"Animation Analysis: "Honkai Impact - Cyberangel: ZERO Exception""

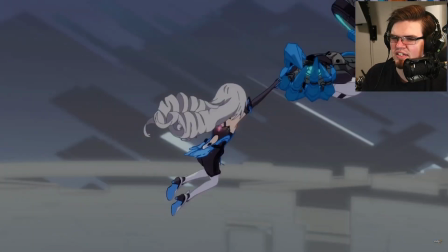Oh yeah, this one has way more fluidity than the last one.
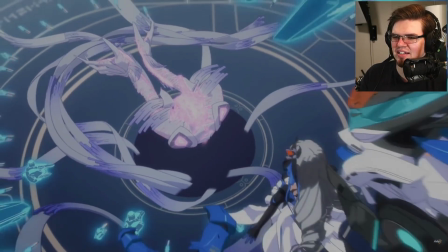Bronya's short had some great
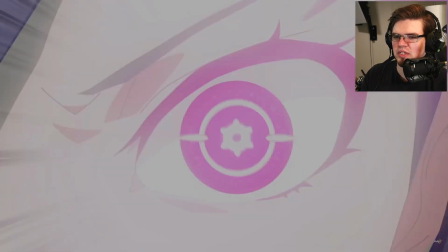overall choreography, but this one is really selling it with keeping the frame rate together and everything.
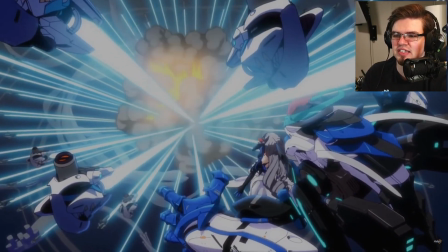It's basically fulfilling all of the gripes I had about the last one.
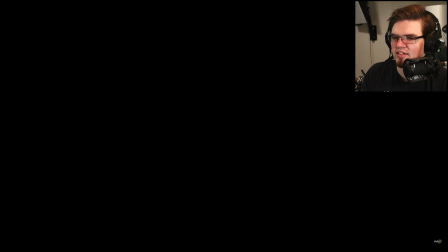which I am excited about because that means I get to talk about things.
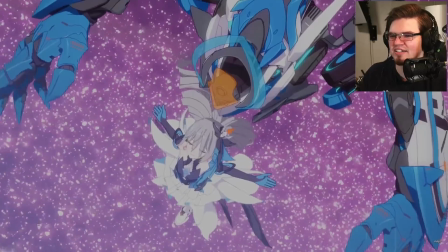And that's the whole point of these, really, at the end of the day. Sharing the love and teachings of animation.
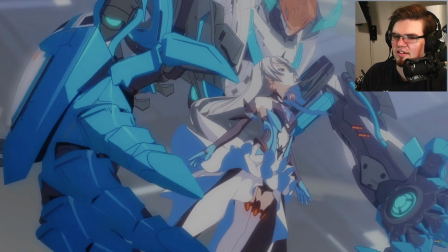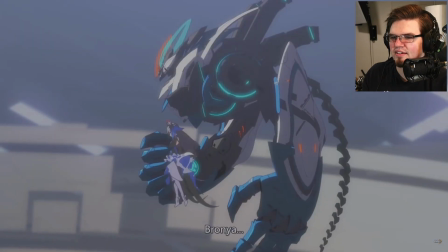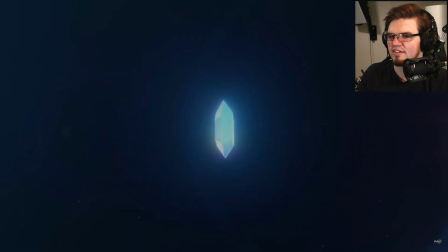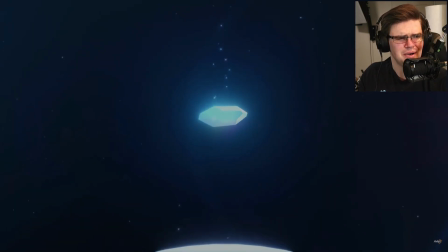And a bopping song to boot.
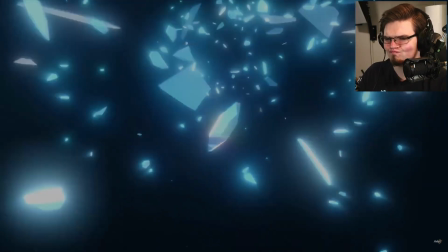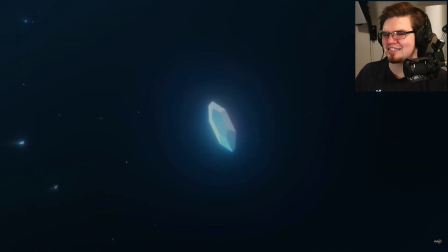I mean, I'm not reacting to the song in this video, but...
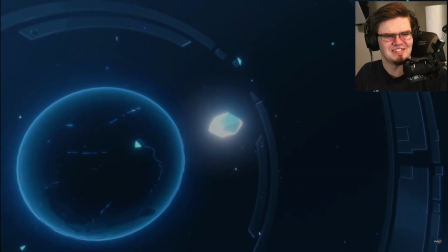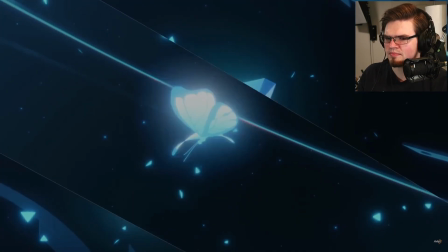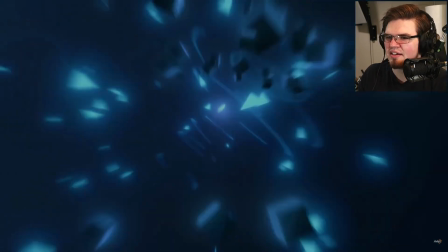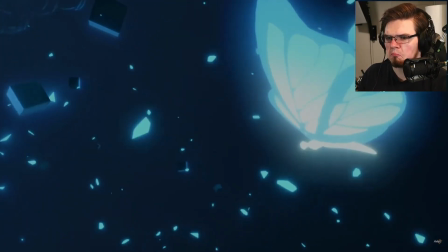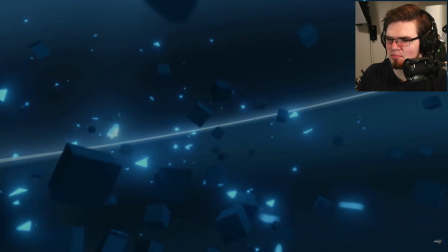I kind of thought we were done, but there's still more. Like, I'm not sure where this is going.
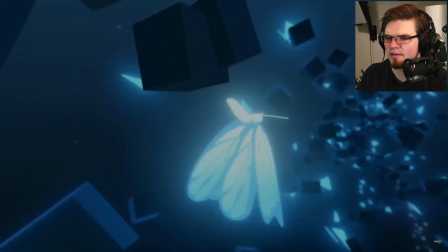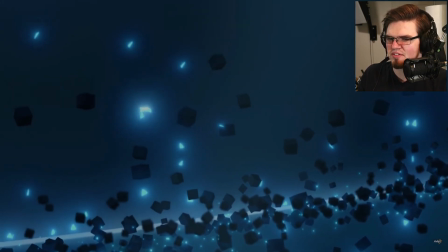This might have something fun hidden in the,
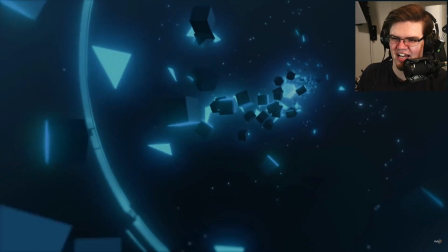hidden in the ranks, and I'm like, I don't want to stop paying attention just in case.
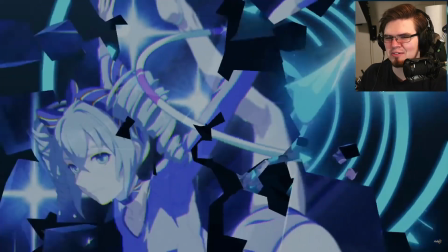Oh, I was right. Oh, I was so right. Oh, that's cool.
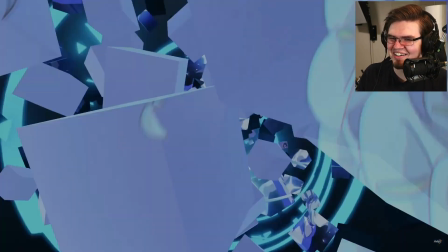Oh, yeah. We're talking about this.
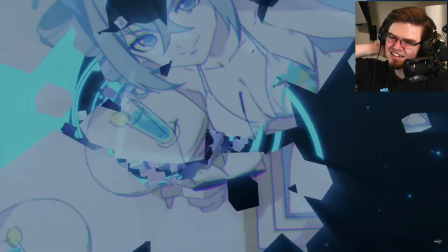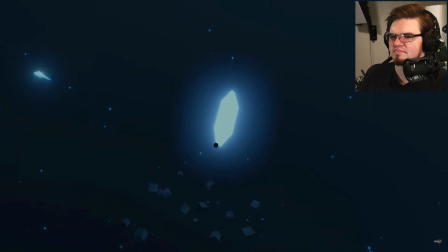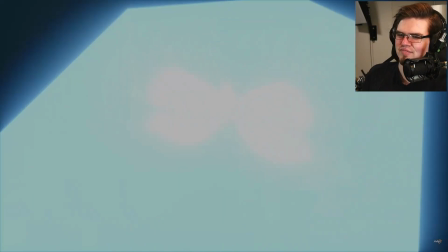I'm still bopping.
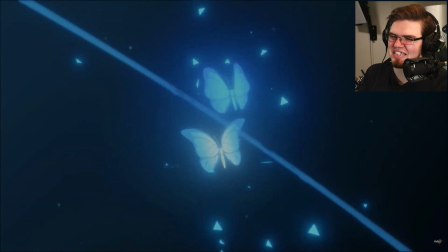Brilliant use of the camera again.
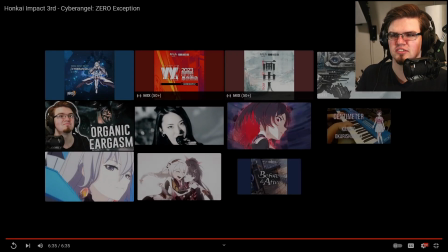Pretty much every single short I watch of Honkai, they've got brilliant camera control.
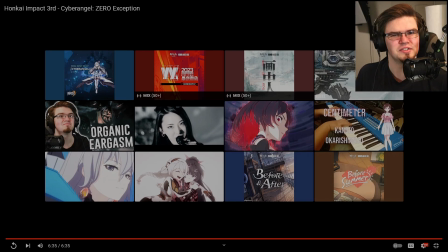Anyway, with that said, let's get over to the breakdown, shall we? So let's start with something really simple.
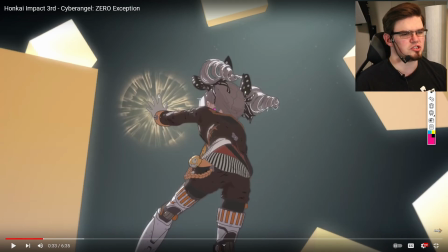The general idea of all of these geometric shapes in here. Geometric shapes are obviously the building blocks of animation and art in general. They are seen as just simplified shapes to use in order to format a design, a concept, an idea, even an emotion.
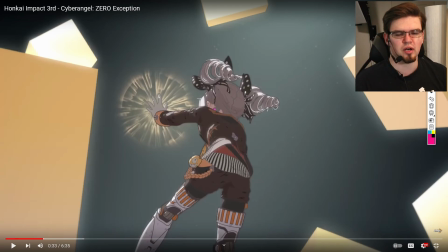So all of these shapes throughout this project, I may go by and mention each one individually. This specific section here is kind of interesting to me,
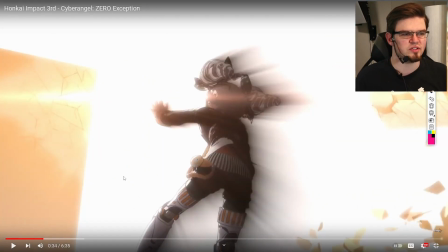just in the sense of the first explosion and everything here, the cubes being wiped away and exploding.
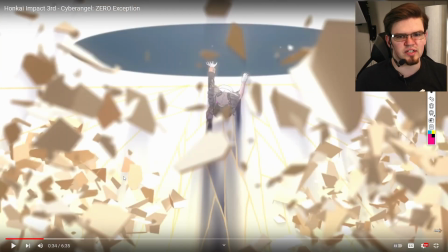I'm not entirely positive on the symbolism in any of this.
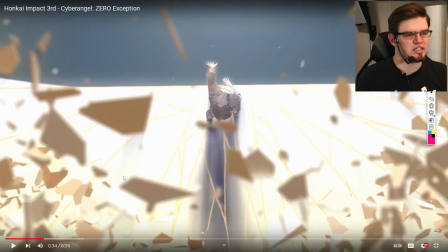But what I would take from this one is that there is a somebody challenging structure. Something that is so heavy and weighted like a cube being blown apart
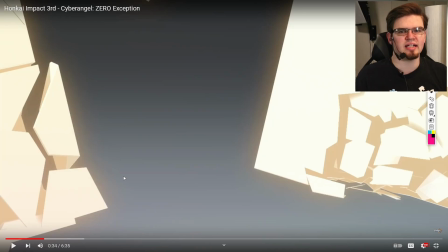can be something as simple as a challenge to the norm or the status quo.
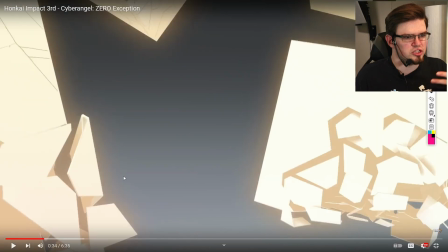And things like this showing it shattering and falling to smaller,
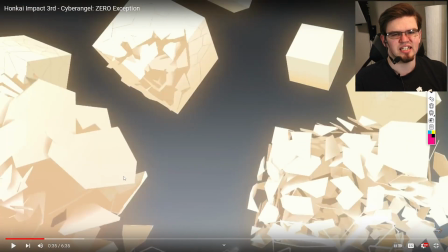less uniform pieces is just a general, in my mind, conceptualization and visualization of that path that they may be taking visually.
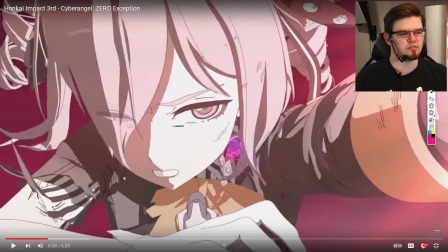Another thing to talk about on this shot specifically is a really good emotional shot.